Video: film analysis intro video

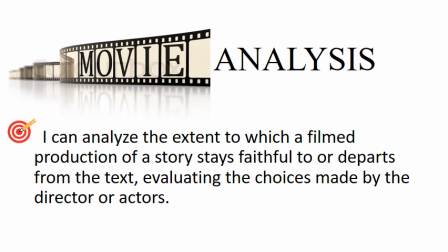1s
Today we're going to be developing some skills and concepts around the idea of movie analysis so that you can analyze the extent to which a filmed production of a story stays faithful to or departs from a text and evaluate the choices made by the director or actors.
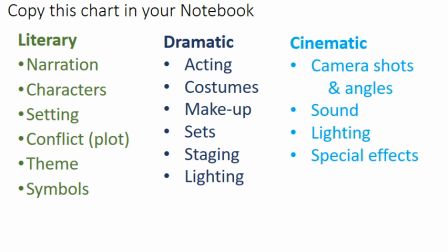18s
You should have your notebook handy. You'll want to take some notes on the literary, dramatic, and cinematic elements and on some of the vocabulary for the cinematic elements, things like different types of screenshots and camera angles.
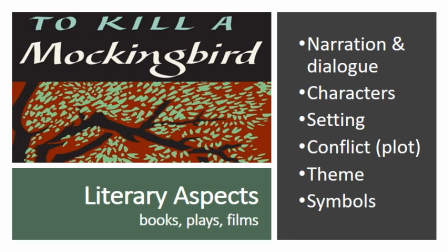32s
When you're talking about literary aspects of a work, you're talking about things that apply to books, plays, and movies. You're talking about how the story's narrated, who the characters are, where it's set, what the conflict and plot are,
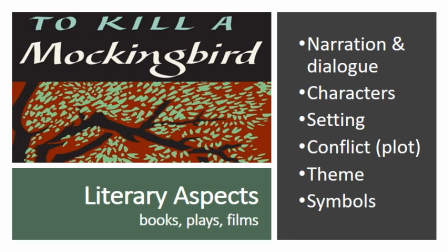49s
what themes there are, whether there's things like symbolism or imagery. When you say they left this scene out or they merged two characters, they're fiddling with the literary aspects of the work.
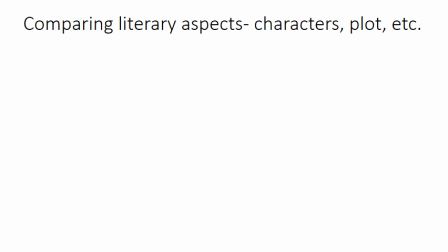67s
We compared literary elements in our prior movie analysis. For example, we looked at the characters in the book.
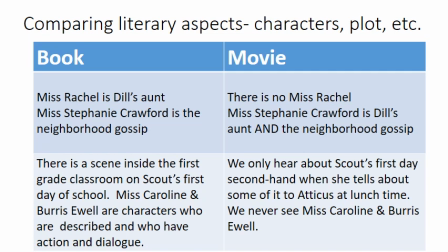74s
Miss Rachel is Dill's aunt. Miss Stephanie Crawford is the neighborhood gossip. However, in the movie, they combined these two characters. There is no Miss Rachel. Instead, Miss Stephanie Crawford is Dill's aunt and the neighborhood gossip.
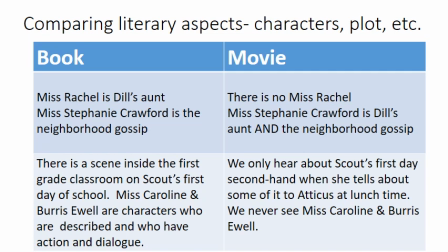89s
Also, in Chapter 3 in the book, there's a scene inside the first grade classroom on Scout's first day of school. Miss Caroline and Burris Ewell are characters who are described and who have action and dialogue. Miss Caroline looks like a peppermint drop. Burris Ewell is the filthiest human being Scout has ever seen.
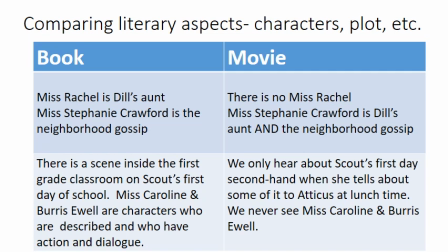108s
However, in the movie, we never have that scene inside the classroom. We only hear about what happened on Scout's first day secondhand, when she tells about some of it to Atticus at lunchtime. We never actually see Miss Caroline or Burris Ewell.
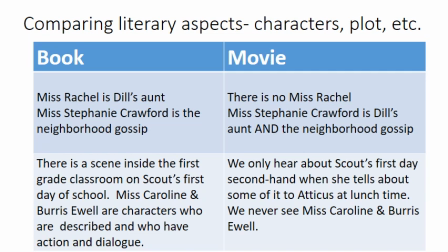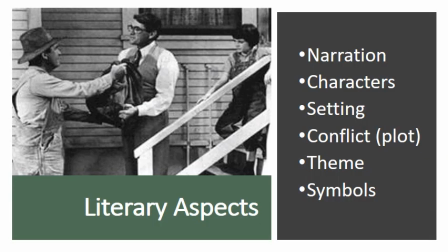128s
This is a scene in the movie where Walter Cunningham Sr. delivers turnip greens to the Finch home. In the book, Scout tells us about her special knowledge of the Cunningham tribe when she's narrating the events of her first day at school. The teacher has offered Walter a quarter for lunch and Scout knows he won't take it.
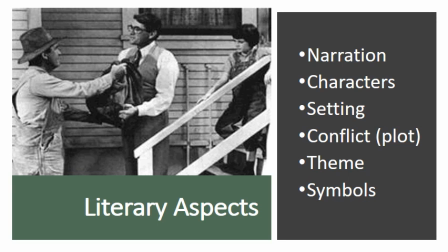146s
At that point, as narrator, Scout fills in the reader about how she knows this, how the prior winter Mr. Cunningham brought them stovewood and hickory nuts and holly, and a croaker sack full of turnip greens. In the book, Scout is just thinking this and telling the reader in her narration.
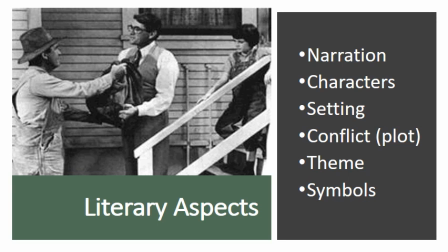164s
However, in a drama, it's weird to have the backstory told to viewers by a narrator. Viewers need to see the action unfold in front of them. So in the movie, the director chose to have a very short scene where Mr. Cunningham actually delivers some turnip greens to Atticus. They have a conversation that reveals the information about the payment plan.
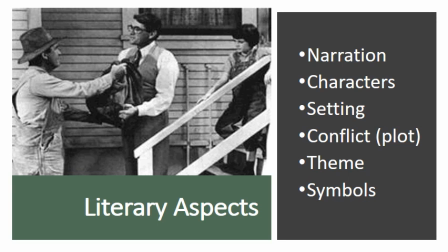183s
So technically, it's not exactly how it happened in the book, but in order to get the same message across, the director needed a new technique. The words from the text appear as part of the dialogue in the movie.
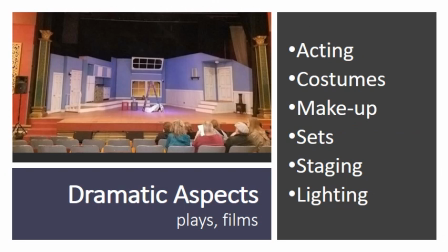197s
Dramatic elements are those that arise when live performers act out a text. Dramatic elements exist both in plays in a theater and in movies. Features like acting, so body language, facial expression, tone of voice,
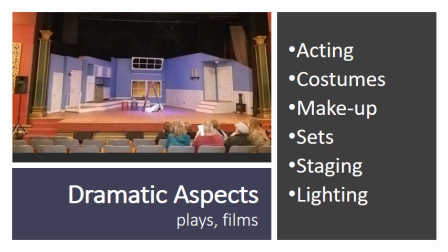211s
plus costumes, makeup, sets, staging, and lighting all may add or detract from the viewer's experience of the text. Do you think Mary Badham, the actress who plays Scout, gets her character right?
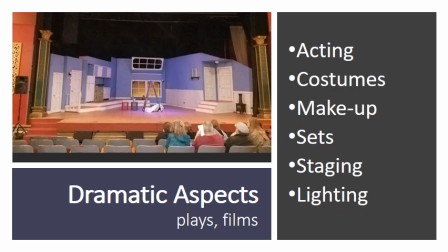225s
What about her voice, her tone, her facial expression? Is that the way you imagine Scout when you read the book?
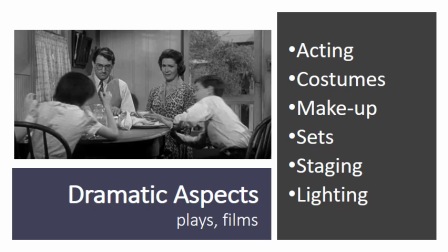232s
For costumes, sometimes people's clothes are described in the book as part of characterization, such as the description of Walter Cunningham's patched but clean overalls, but sometimes they aren't. For example, in the book, it never says what Scout is wearing on the first day of school.